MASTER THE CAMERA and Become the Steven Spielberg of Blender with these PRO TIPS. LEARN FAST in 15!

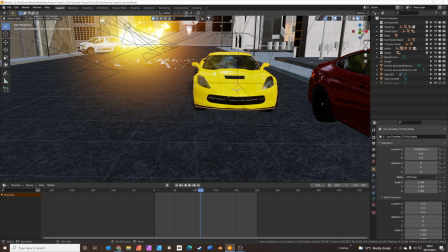And then what we will do, we've got the empty selected, and we click on the car, and we do Control P, and we'll parent the empty to the car and keep the transform.
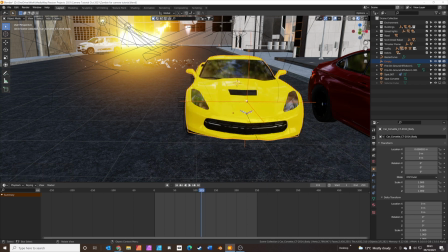This means now that the empty, you can see the red line, is actually going to move with the car.
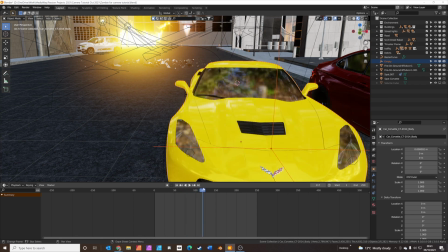It's going to stick on the front of the car. Okay. So an empty, they can be quite confusing for a start.
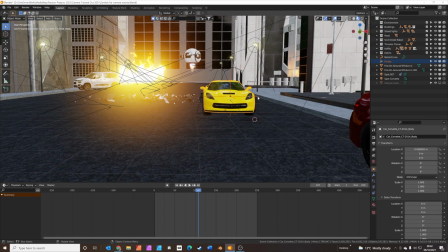I found them a bit confusing. It's basically like, it's called an empty because you can't see it in the render.
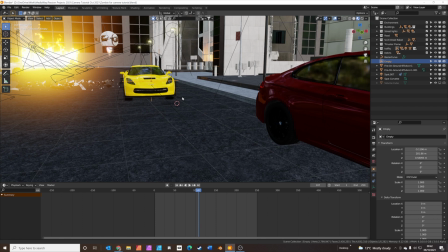But it's kind of like a box, and you can attach things inside the empty box, and then use the empty to control their scale, their rotation, and their position.
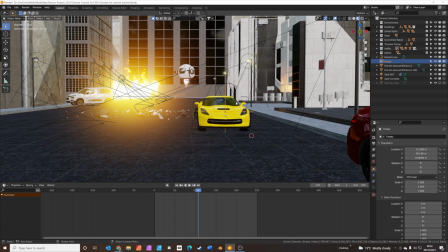So what we're going to do, we're going to add a chase cam onto the car. So we'll add a camera.
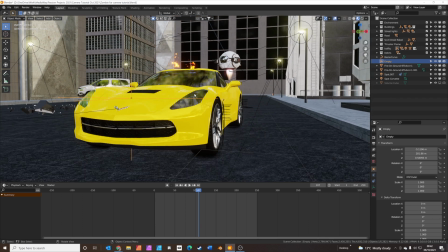Let's find a nice position for the camera. Shift A, add camera.
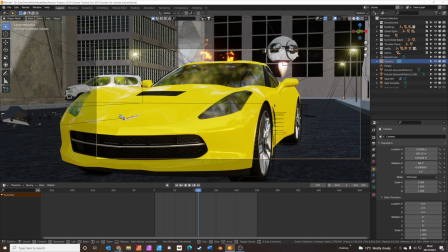And we're going to press Control Alt 0 to position it into the viewport. So what I want to do is kind of get a view of the car.
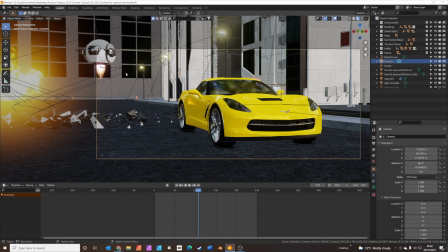So the car's in shot, but also so we've got a bit of space to the left of the car so we can see what's behind it. So now we're going to select with the camera selected, we're then going to click on the empty, and we're going to parent the camera to the empty.
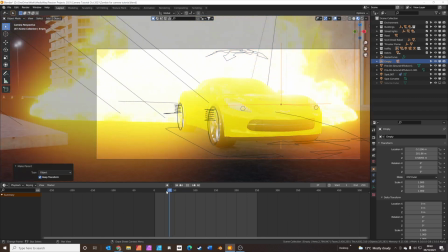So now the empty is parented to the car, so that means the empty is stuck on the car, and the camera is parented to the empty.
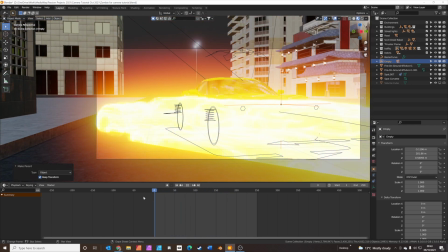So you kind of get this stuck on the car feeling, which can be really useful.
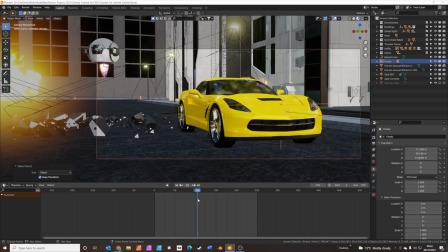But that doesn't end there.
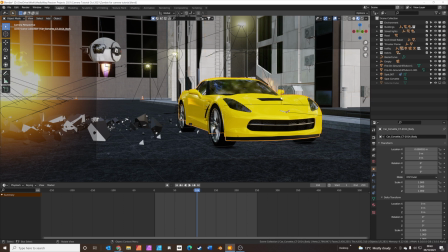So because the camera is parented to the empty, when you select the empty, I'm going to press R to rotate.
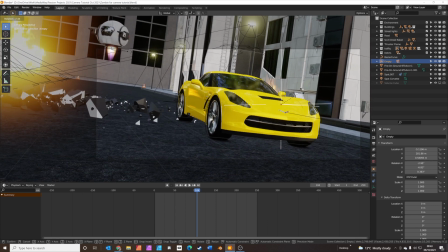You can literally rotate. Let's just rotate on the Z as well.
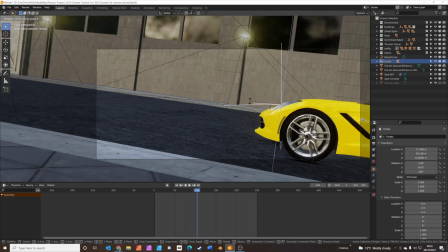You can literally rotate on the Z axis by pressing R and Z. You can actually have the camera
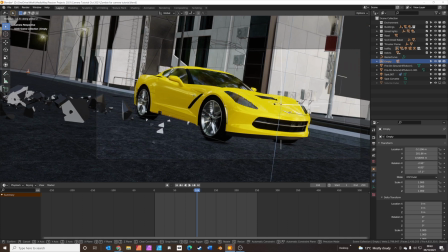pan around the empty as the car's moving. So what you could do, if we go back to the start,
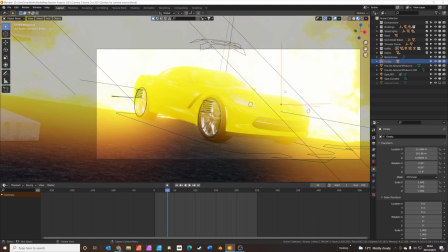we'll have the empty in that position to start with. So press I for rotation.
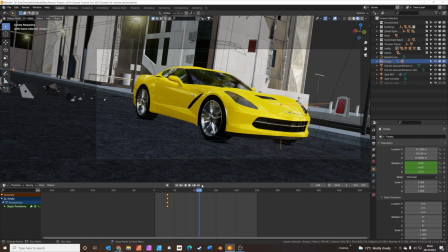And then as the car moves around the corner, I'm going to press R and Z,
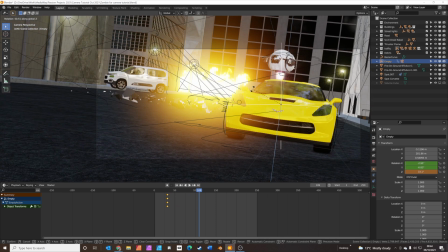whoops, to pan around the car. I'm going to press I again to lock the rotation.
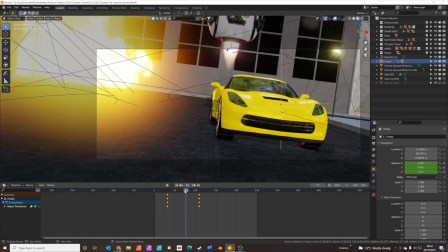So what happens is
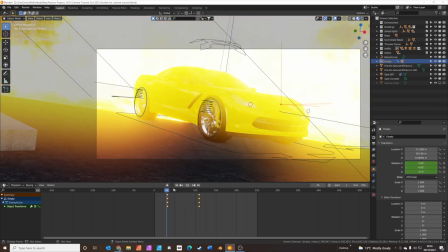you actually pan around the car. So we'll have it pan around the corner a bit there, and then we'll R, Z, and
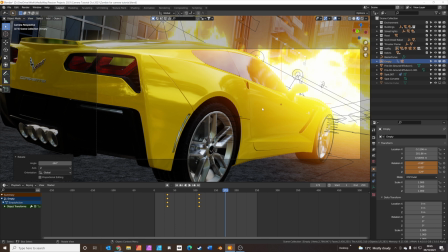we can actually pan around the back of the car. Press I for free keyframe and rotation again.
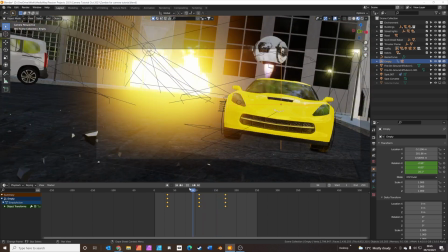So now,
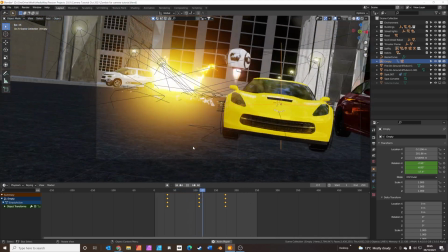as the animation plays, the camera pans around the front of the car, pans around the side of the car, and then to the back of the car.
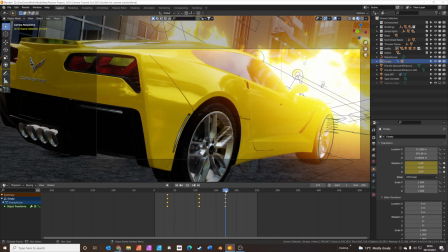Rotation is not the only thing you can control with the empty. You can also control the scale.
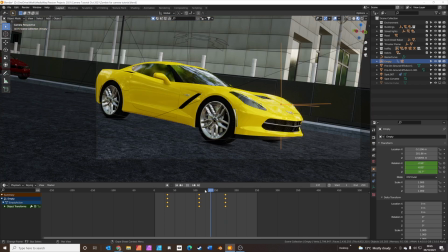So if this keyframe, let's put a keyframe in here for scale. I scale.
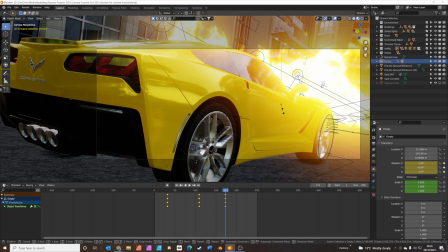And then we move to this point here. And we'll scale the empty by pressing S. And make the empty bigger.
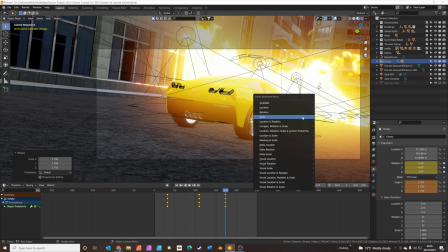And then press I to scale again.
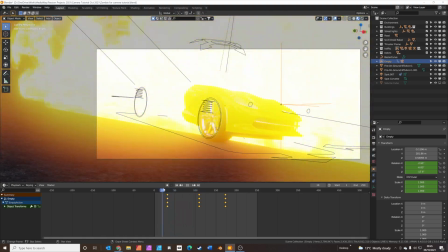We've actually controlled the scale of the zoom on the car.
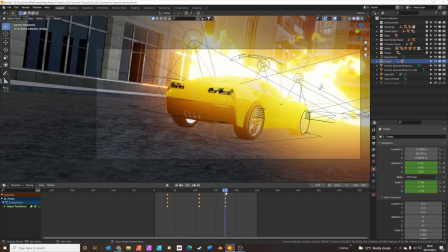So now we can actually zoom out of the car to pan behind it.
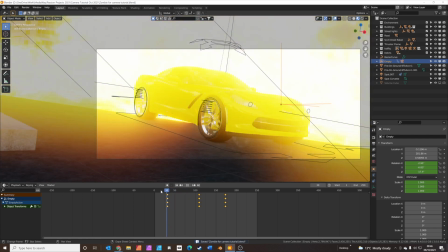And the final thing you might want to do on this shot is add some camera shake.